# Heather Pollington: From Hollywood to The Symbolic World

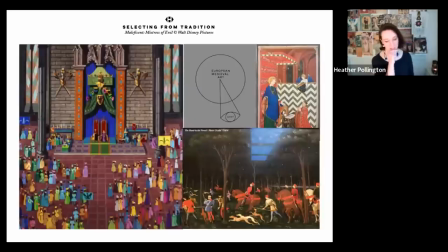um and so to the medieval world we're just talking about so this is a classic example call it um Maleficent 2 um and I was really pleased to be um asked to do this film because the designer wanted to do
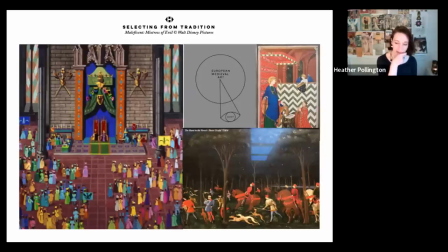a brightly colored version of the medieval world that was very much referencing um the world of Disney and I absolutely love early Disney I love the the Sleeping Beauty from 1959 um so obviously you look you're looking at the original Sleeping Beauty cartoon
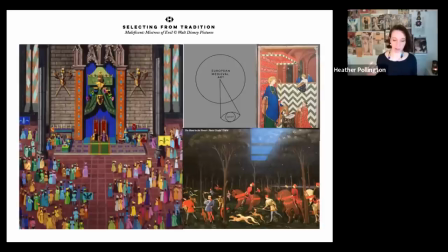but because I have to make uh like real world examples my approach was right I'm going to go into medieval art kind of late gothic um maybe kind of 14 15th century and I'm going to try and find examples of at
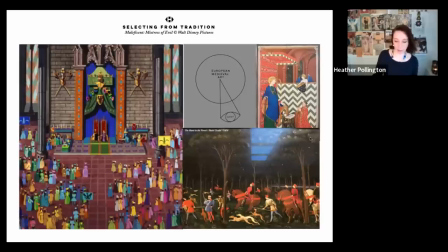Disney and on the right hand side here you can see just a couple of my references and and you know it's interesting to see that they do exist um you know this image here which is from 1470 you know it could be from an animation it's it's so
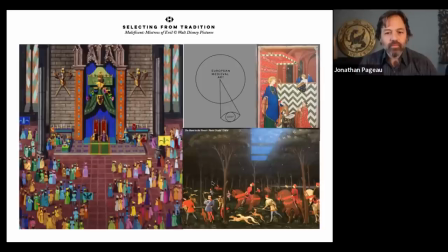stylized so you're looking for overlaps there that are going to kind of um you know tick boxes in both worlds if you like this is
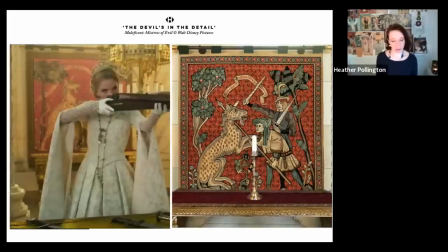um michelle pfeiffer in front of one of my tapestries so this would be a example of a deep background prop you're never gonna see it up close she's about four meters away from it um and it's complementing the drama she's
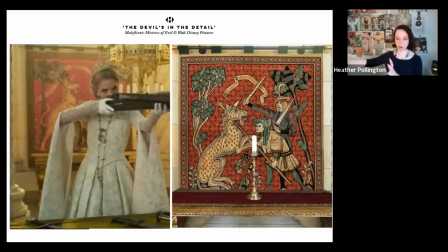here um like practicing her crossbow shot and so what we've got in the background is um I did about 12 of them a tapestry where um a mythical creature is having its horn removed and some of the others were like mythical creatures being killed that was the narrative that she was waging war on the mythical world
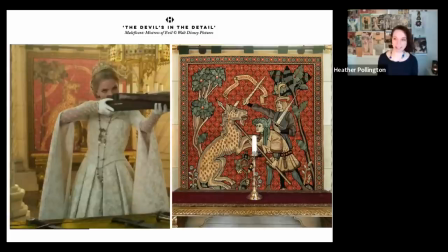yeah yeah so you're going to use color like obviously you've got the red that's really obvious and you've got the um the unicorn with its horn snapped and then I used for this in this case quite a graphic style of tapestry that was a bit earlier um
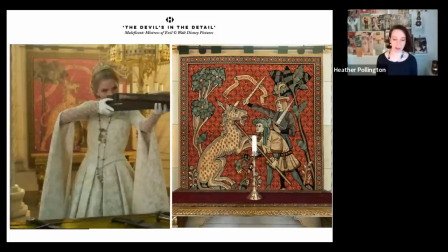than the 15th century because I knew it was deep background and if it was going to register in any way it needed to be um you know quite graphic and obvious yeah and it reads i mean i think that it for people it also reads so right because we most people that have seen medieval art
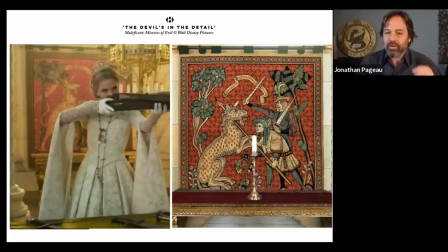have seen the the unicorn tapestries that you know that exist that some i think some are new york and then somewhere yeah i looked at those yeah definitely yeah it's interesting because i read about the original animators at disney and they all went
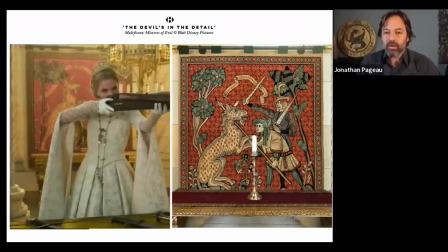to look at those tapestries oh yeah so they based the animation on the tapestries and then i was here designing